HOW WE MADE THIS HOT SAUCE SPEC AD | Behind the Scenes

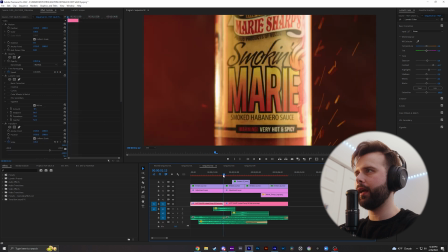So again, to match this zoom transition that I have at the end of that first clip into the second clip, I brought this clip into After Effects as well, and I keyframed the beginning of it just to help match that quick motion.
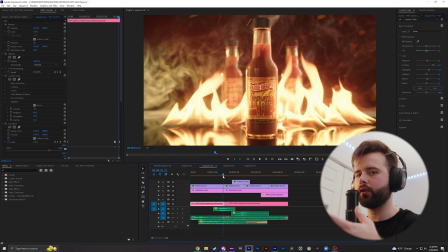It's a quick zooming motion, so I just wanted to have like a quick short speed ramp at the beginning of the second clip.
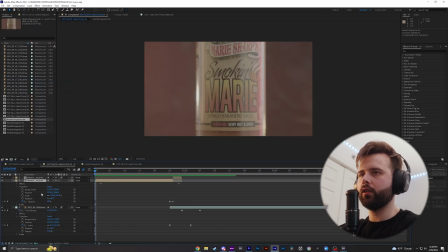Once I brought this second clip into After Effects, I just did a simple transform scale in here just to kind of match again that scale in from the last clip, and then I did a constant scale in just to kind of keep some constant movement going here.
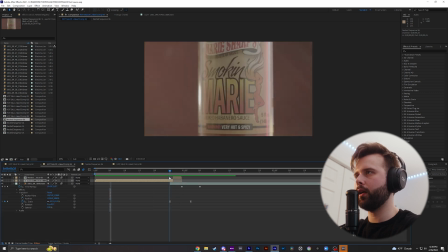Now you can see here we have this awesome transition at the end where the bottle moves from the left to right. I tried to wait until the bottle was turned just a little bit so that motion from the left to the right made more sense as the bottle was turning. So instead of it just being a left to right, it was kind of a turning left to right, if that makes any sense.
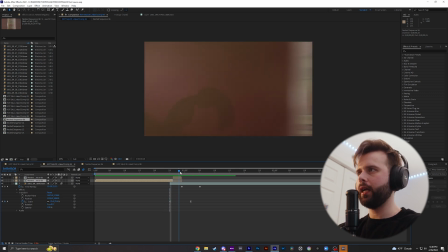So all I did was mask out the bottle, and then I used a position swipe keyframe, added some motion blur to it, and then I put the final clip underneath, which matches up pretty nicely here.
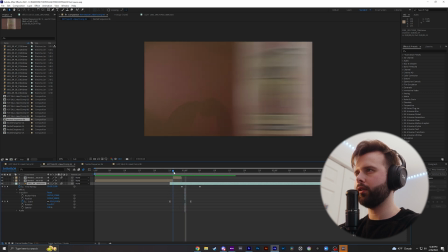And then I just also added a zoom in on this bottom clip, which is our model here, flinging the hair back.
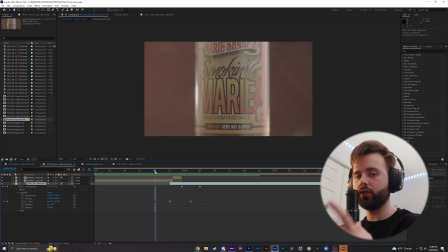So I'm going to go ahead and show you guys how I did this effect. It's super easy. You're just using a mask. So I'm going to take my 2 clips here.
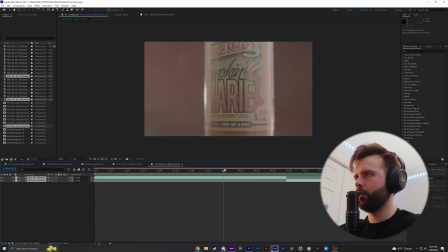I'm going to put them into an After Effects composition. So say we took the clip right about here when it starts to turn. I'm actually going to duplicate this clip here, move this in. I'm going to make a freeze frame. I'm actually going to drag this here, and then I'm going to bring this original clip back underneath.
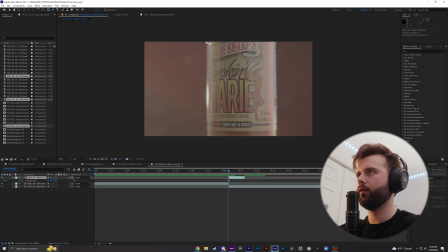Once we go into our pen tool here, we're going to mask out this bottle. I'm going to hold shift to just make a straight line. We're going to mask out this entire thing here. Now you can't really tell, but this clip underneath is on the left side here because we just masked out the bottle.
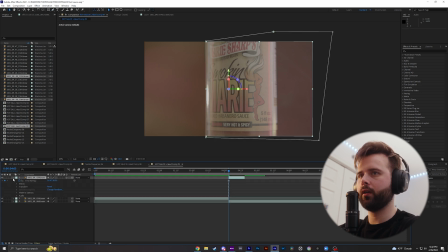All I did was turn on this cube guy right here, transform, and then I did a position keyframe. So I'm going to position it here, go to the end of it, and then I'm going to drag it all the way out of the frame.
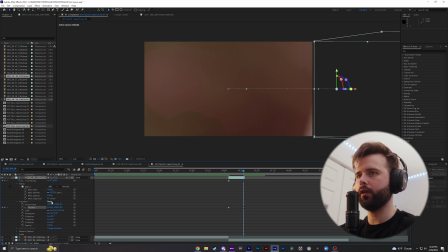You can even feather your mask if you want to make those edges a little smoother. So if I bring it back over here, say I did like 5, you can't really see, but if I turn that up a bunch, you'll see it smooths those edges out.
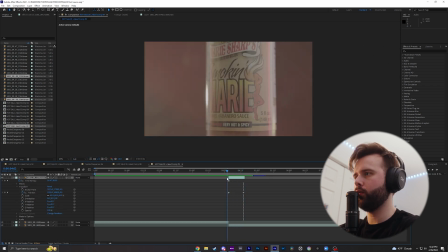Now you can see we have that motion where it moves off screen, and you might need to change how long this transition is. So I'm actually going to restart the keyframe here, come out to the end of the clip, and move it all the way out of the frame. Make sure to click and drag this keyframe all the way to the end of the clip. Now
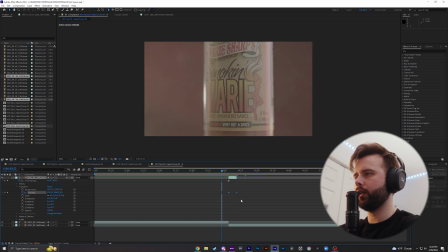I'm going to easy by highlighting and pressing F9, which will smooth that transition. Super important. I'm going to turn on the motion blur here. You know, that's the basic idea of the transition. Obviously, I spent a lot of time, you know, making sure that transition looked clean.
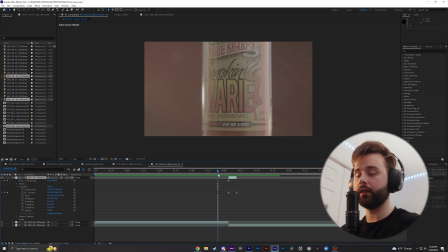This is just quick to show you guys how easy it is to do something like this, and just to get the general idea of how to do it. I think I actually ended up dragging out the original clip and just doing like a very quick keyframing of the opacity to help transition the changing of the frame back here.
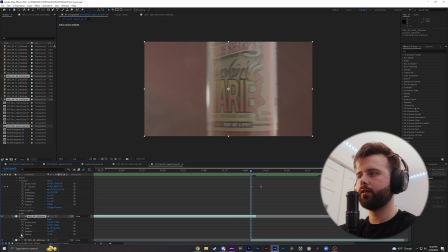So say I just, you know, drag that out a few frames, transform opacity, bring it from 100 to 0 here.
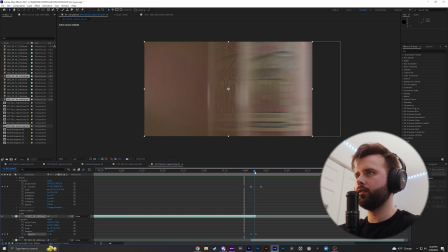I'm just going to ease them because why not? That just kind of helps eases the transition of the frames in the background there. Very subtle stuff, but it just helps it make it look, you know, cleaner. It's as simple as that. It's just a very simple mask freeze frame transition.
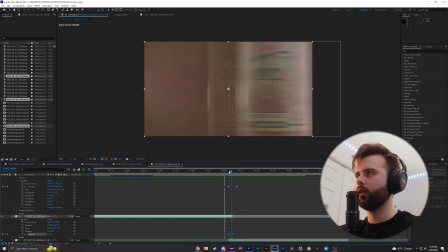Biggest things for doing this kind of transition is just enabling that motion blur and making sure the transition doesn't last, you know, too long.
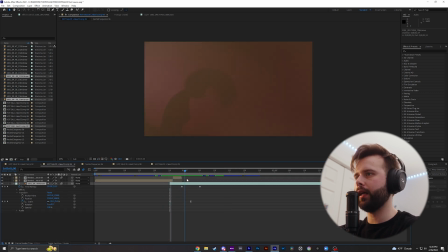This is my original timeline here. The only thing I did on this last clip was a little scale in just to kind of bring her into the frame. You can see as the bottle goes out of frame, she kind of zooms in on the frame of her whipping her hair.
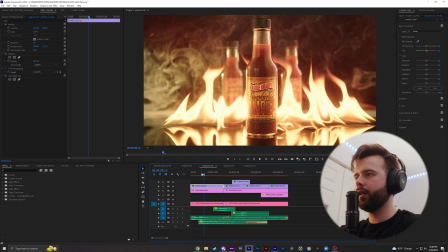I just wanted to give it some more impact. Now to spice up the video a little bit, I wanted to add some embers, some fire in post because this is a hot sauce. So fire kind of just goes hand in hand.